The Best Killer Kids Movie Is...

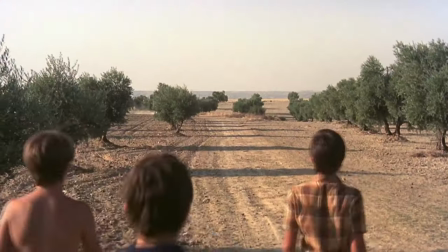(6:43)
Yeah, it is such a damn good movie It accomplishes everything a good horror movie should accomplish a couple goes to a mysterious island And there's killer children sounds pretty simple, but it's the way that they do it brilliant i think yeah the way they started off too with that doc with all those
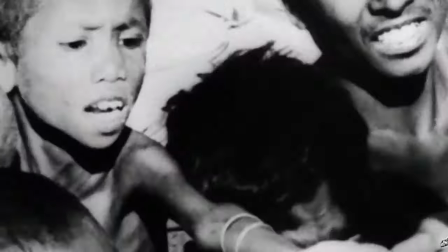(7:01)
documentary pieces sort of driving home that adults are kind of the problem here right adults are always making decisions that are affecting
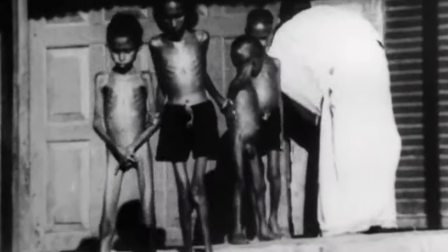(7:13)
children and the children are the victims in everything right they always have to pay the price for
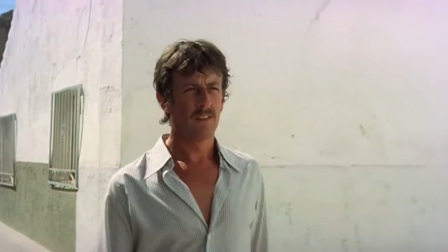(7:19)
the decisions we make this movie is a perfect example of a slow burn and how to build suspense because it uses the less is more tactic
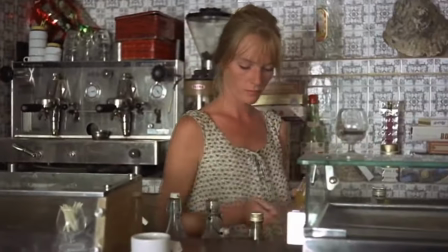(7:30)
yeah yeah there's not much dialogue there's not much music when there is
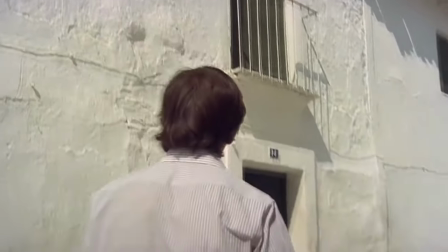(7:35)
music it's very good and very creepy long shots of silence
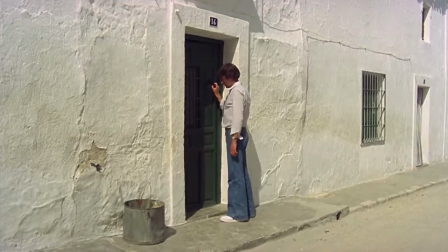(7:42)
which helps build a suspense right and the way they use the sound to write it's quiet it's
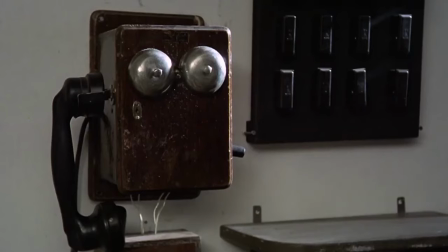(7:47)
quiet it's quiet Then that phone rings like Jesus Christ, and that's that awful 70s Man, so they really know what they're doing as far as Building suspense and like making you really feel like you're on the edge of your seat just waiting for Something to happen really get invested with these characters from the start of the movie They do an excellent job in character development right learning about Tom and Evelyn the music helps to drive the movie forward too because it's got this weird
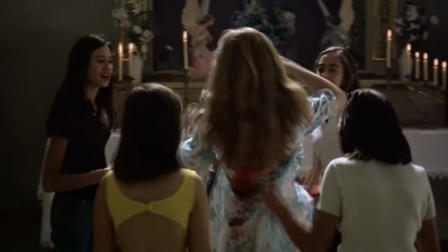(8:20)
nursery rhyme which makes sense right yeah with like a dark twist yeah and it's it's perfect and it's unsettling and again there's
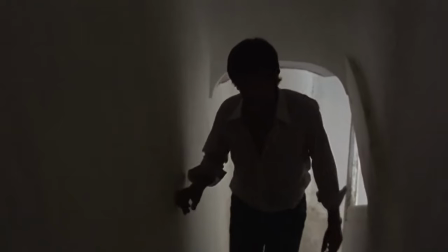(8:30)
not music throughout the whole movie there's lots of moments where there's no music it's just dead silent as they're looking around this abandoned island and it kind of helps you be put in their spot right you feel the loneliness with them because they're not hearing music.
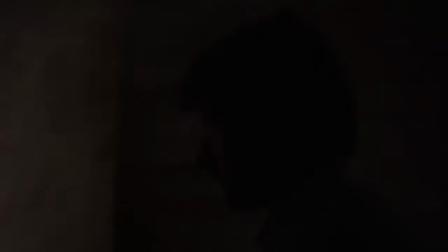(8:49)
Yeah, yeah, exactly. Why would you be hearing music at that point? Yeah, it helps you absorb the situation, right?
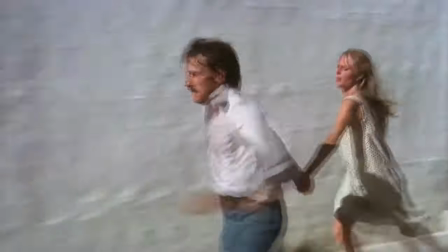(8:54)
And then music comes in when shit starts to hit the fan, when the kids show up and the action picks up. Yeah. Then there's music. The cinematography in this movie is fantastic. Yeah. How can it not be being shot on these beautiful, like, islands in Spain? Like, come on. Resorts and all that with all the buildings painted white. but not just the setting but the way
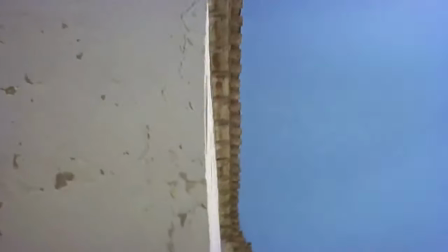(9:15)
the movie is shot and the way that the director framed all the shots is really good because you know this place is abandoned and you're always like looking like where are where are they yeah you
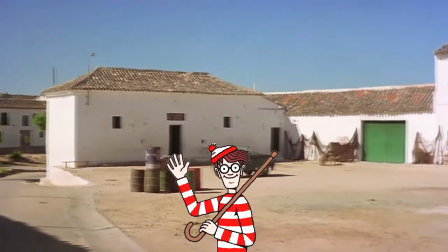(9:29)
know the kids are somewhere right in every shot you're trying to like it's like where's Waldo almost like yeah those little bastards hiding and he frames
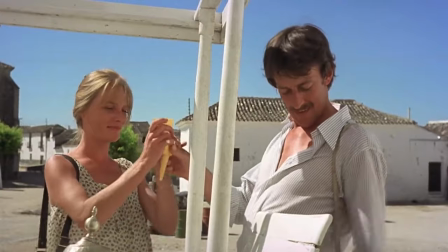(9:37)
in a way where you're always kind of like they're there somewhere you know yeah and i like how you follow tom a lot in this movie he
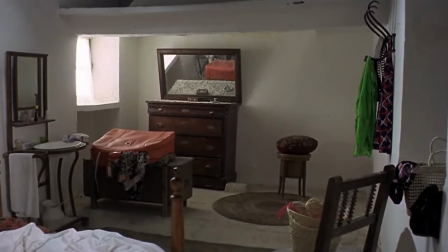(9:46)
explores the ins and outs of a few of these buildings around where they are and i like how the camera follows him you're always wondering it's like oh man is something gonna jump out at him and just fucking hit him over the head or what like what's gonna happen the way that he's always leaving evelyn back by herself too it's like what's going on with evelyn back there like what the she's pregnant so it's like the stakes are
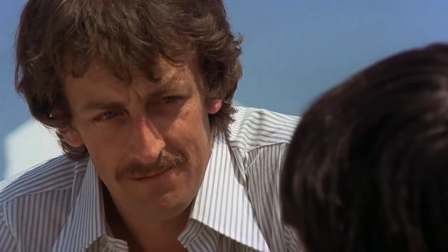(10:11)
even higher there's a lot of really creepy moments in this movie that just kind of like whoa Jesus well first of all the children are creepy yeah
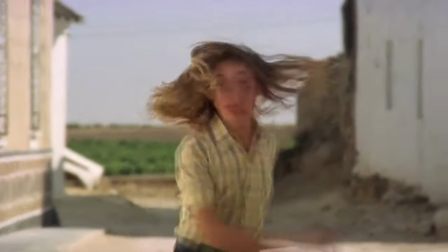(10:19)
they're always smiling but they don't say anything which is great because if they talked it would kind of wreck the movie the fact that they're silent makes it creepier where they
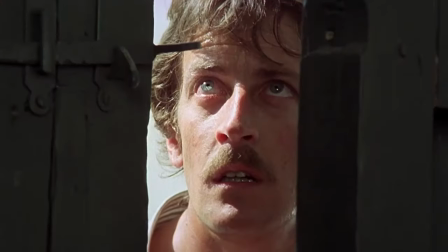(10:28)
got the old man strung up like a pinata that's like holy Jesus that's that's wild there's like another really creepy scene where
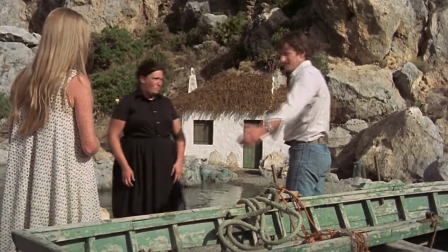(10:36)
they make it to like a different part of the island and there's this little hut and a family living there and they got kids and you're not sure what's happening with those kids yet they come out from talking with this family and some of the other kids who you know are killer kids